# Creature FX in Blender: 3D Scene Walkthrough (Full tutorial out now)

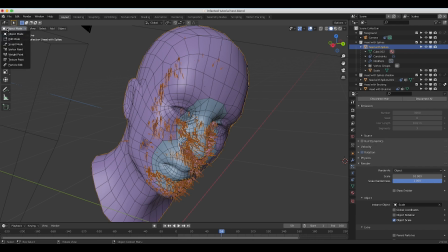4:10 I've adjusted a few of the settings here, but one of the main things I did was actually weight paint where I wanted the creature effect on our character's face here.
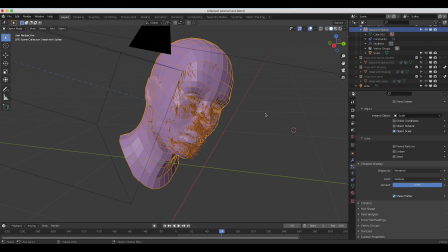4:18 So I've created a vertex group for this weight painting data, and then under our particle settings, as you can see here, if you go down to vertex group, I've just selected the data that I've painted on our 3D head model here and attached it to our density settings for our thorn particle system. Finally, after adding our thorn particle system, I went into particle edit mode.
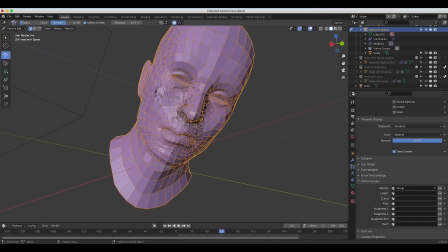4:37 And here I've just used some of the particle effects to kind of adjust how the thorns are interacting on the skin.
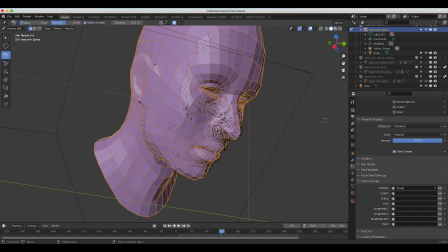4:44 You can actually kind of comb the hair here, as you can see, if I adjust the system and get a different look for the weight painted particles on your scene.
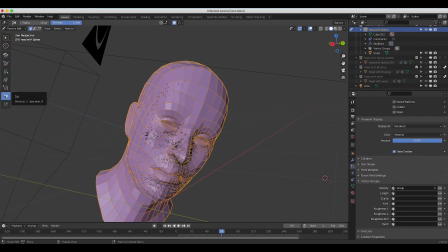4:53 And you can actually also delete, particles as well.
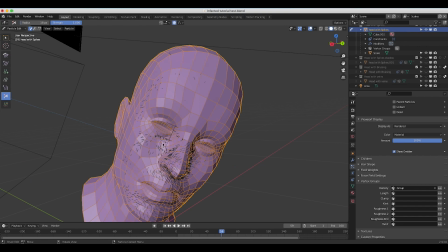4:57 For example, I didn't want any particles by her eye here, and some of the weight painting was a little bit rough, so what I did is I just erased the particles by her eye,
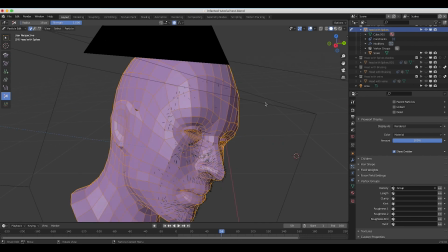5:06 so there wouldn't be any thorns in that area of her face for the final render.
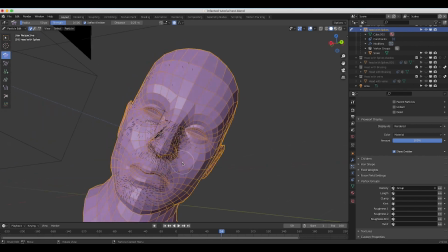5:10 But this is a really nice way that you can use to get a little bit more organic feel for your particle system, as you can kind of, you know, adjust where the particles are distributed and their kind of direction and interaction with each other on top of the face model here.
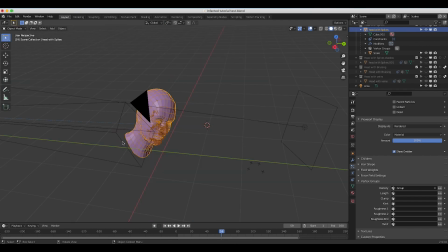5:24 As far as lighting goes in this shot, I've done a very basic setup here. I added an HDRI for some environmental lighting that is sort of a similar HDRI to the live action shot from what I could see. And then I've also, as you can see here, added a very basic area light hitting the left side of her face, which, as you can see here, if I go to our camera view,
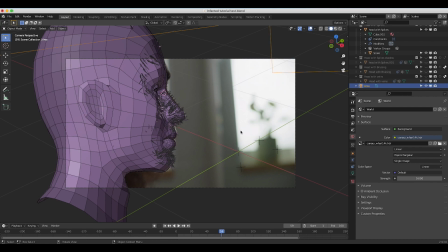5:43 we have a window that is on the right side of the face. So I'm trying to match this window source with our area light that I've added to the scene here and
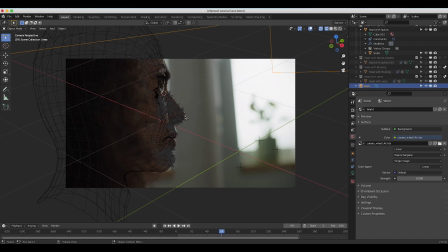5:51 give a little bit of a far side key shadow on our character's face here that's coming toward the camera. Finally, after setting up the lighting for the scene, I've separated all of our different effects into different view layers, including a view layer for the shadows of the thorns on our face geometry.
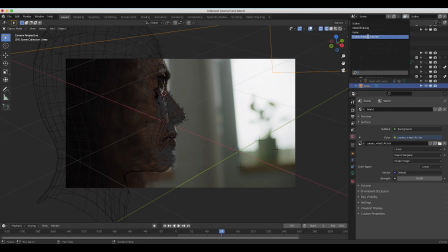6:07 And if you don't know what view layers are and how they work, I'll put a link to a tutorial explaining that in the description below. But pretty much what they allow you to do is they allow you to output specific elements of your 3D scene in different renders so that you can composite them all together in your final shot a little bit more effectively.
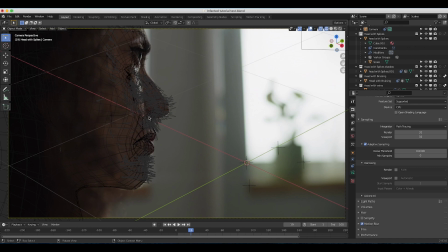6:23 Finally, one more thing I did before exporting and compositing all of our different layers together was I actually, under our camera settings, I went to the depth of field option here and enabled it.
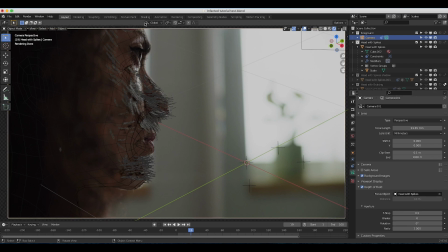6:34 And then I've selected the focus object to be the face reconstructions with our thorns here. And I've made that focus point where the thorns on her nose would be in the scene. And the reason for that is because in our live action shot, our focus is pretty shallow. So we want to try to match that with the CG camera. So as you can see here, the sharpest point of our thorns is by her nose.
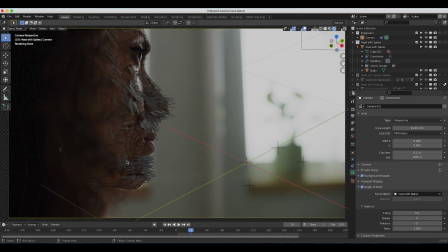6:53 But as they get further away from her nose and closer to the camera, they start blurring a bit, which matches the way this character was filmed in the live action shot. So that was pretty important to blending the thorns together, as a standard blur effect would blur everything and wouldn't have this kind of gradient that would help match it to the live action shot so effectively.
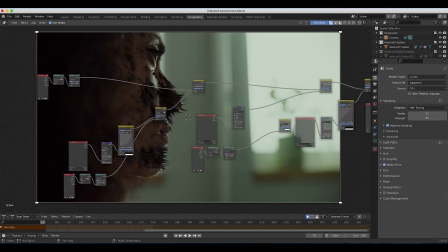7:12 So after doing this, I rendered out our passes and went to the compositor. And this is our node setup here. It's not super complicated. As you can see, I started off with our live action movie clip.
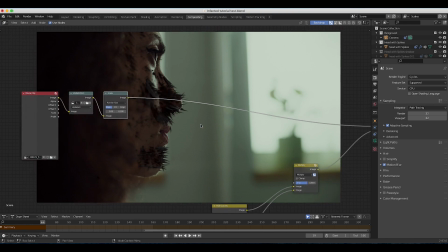7:22 These undistorted distortion and scale nodes are added automatically when you 3D track your scene and solve for the optics of your camera as well. But we have our live action shot here, and the first thing we added was our vein layer here.
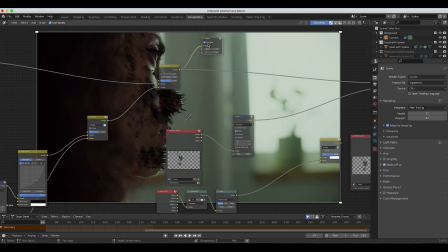7:35 So as you can see, if I just output our veins here with a view node, this is the first thing we added to our scene.
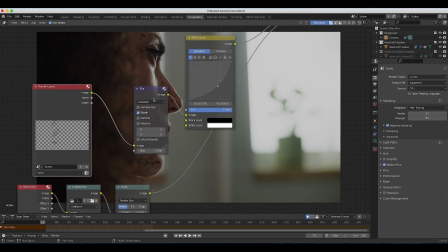7:42 And as you can see, I have our veins view layer here. It's going into a blur, which is blurring it and matching it to the shot a little bit better.
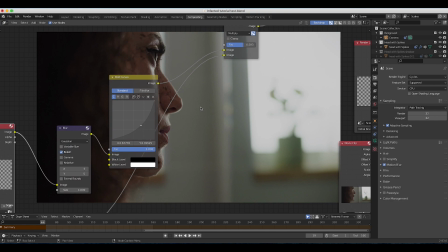7:49 Then I've dropped down the brightness with an RGB curves here,
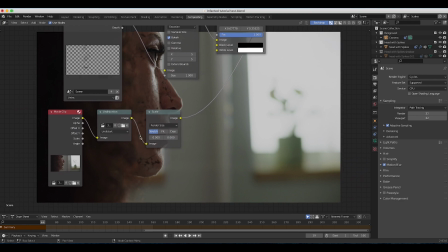7:52 and then finally multiplied that vein layer over another version of our live action shot to kind of blend it into the scene a bit better.
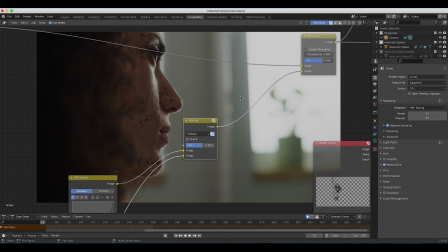7:59 And I've just played around with the factor here to adjust how prevalent they would be in the scene.
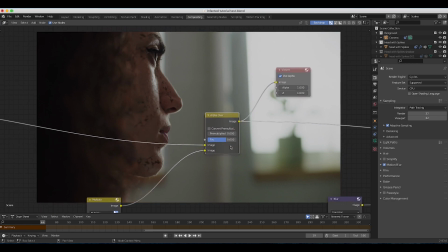8:04 And I've overlaid them on top of our live action shot here with the alpha over node, again adjusting our factor to kind of decide how much veins I wanted. So as you can see here, if I put the factor at 1, it's not looking too good. It's not blending into our shot very well.
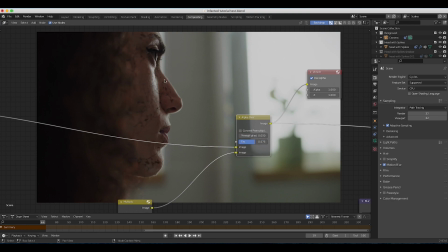8:17 But if I bring it down a little bit, it just kind of blends, so it seems like it's a little bit under her skin and a little bit more organic looking.
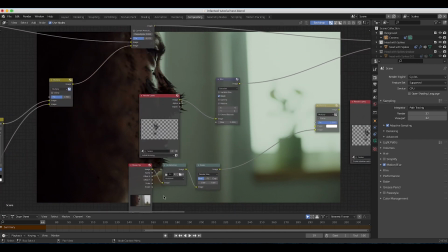8:24 So after adding our veins to the shot, I tried to add our initial bruising effect,
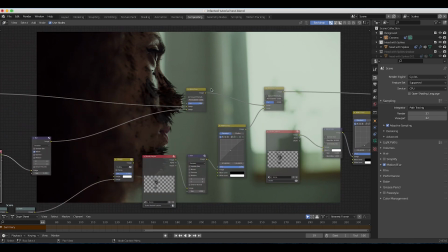8:30 but it didn't really do that much, and I'm not too impressed with it, but I'll show you guys anyway just for the sake of the tutorial.
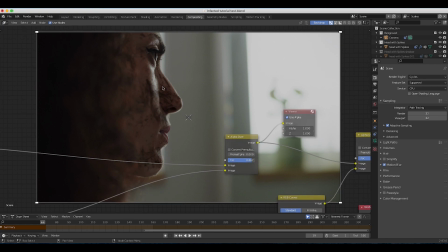8:35 So this is our shot with the veins in addition to our bruising, and as you can see here,
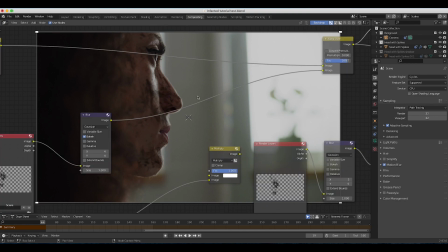8:41 it's looking okay, but it looks almost like a shadow and it's not looking very organic in my opinion.
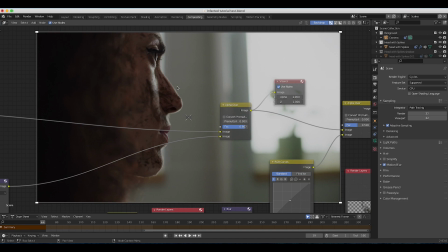8:46 But it did help with the blending of our thorns that we added in our next view layer, so I went on ahead and kept it.
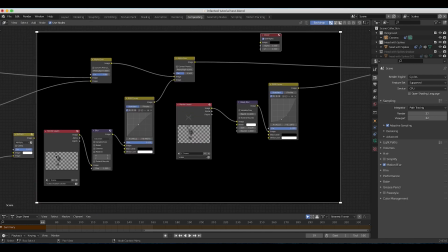8:52 But anyways, finally I added our scales and our scales shadow catcher. So first I added our scales shadow catcher. So as you can see here, this is our shot with the shadows of our scales overlaid on top of our character here.
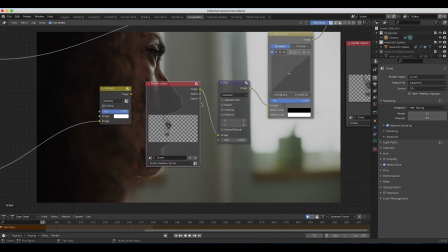9:06 And for this view layer, I've added a little bit of blur to kind of blend it into the shot a bit better and adjusted the curves a tiny bit.
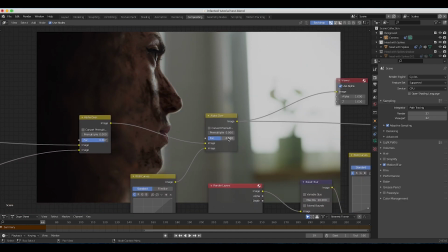9:13 And then with our alpha over, I've brought down the factor to 0.5, so it wasn't quite as dark of a shadow. As you can see, if I bring it up to 1, our shadows for the thorns get pretty dark here. But if you look at the shadows in your live action shot, you want to try to match that generally to the CG shadows that you're adding.
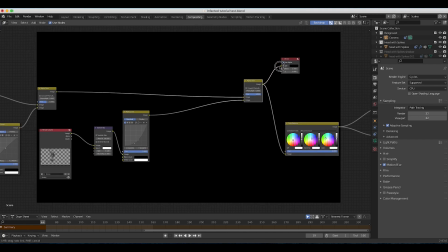9:30 So I brought down the factor there. And finally, we added our thorns view layer here on top of everything.
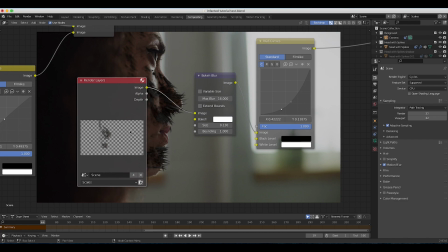9:36 As you can see here, I have our thorns, or scales is what I called it in this project,
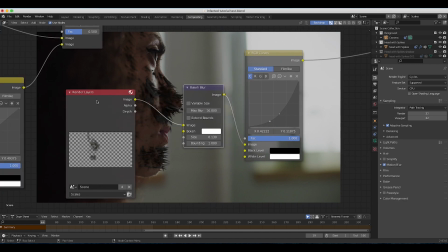9:41 view layer here going into a bokeh blur to kind of blur it into the shot a bit better and match our live action plate.
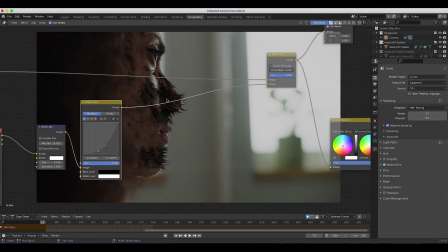9:48 Then I have it going to an RGB curve setting to darken it down a bit and match it to our live action.
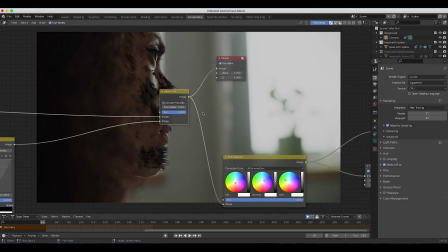9:53 And then finally, overlay overlaid on top of our live action shot to get this final result.
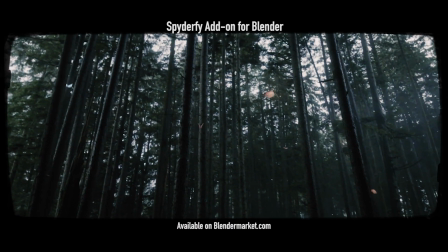9:58 But anyways, guys, as I mentioned, I'll be doing a full tutorial on this shot pretty soon here, so stay tuned for that.
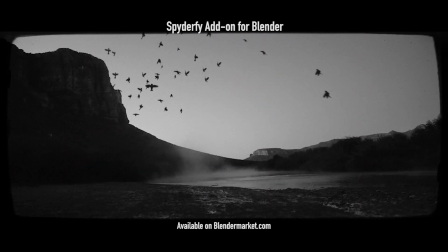10:03 I hope this video was helpful. As always, feel free to leave a comment if you have any questions or suggestions in the comment section below, and I'll see you next time.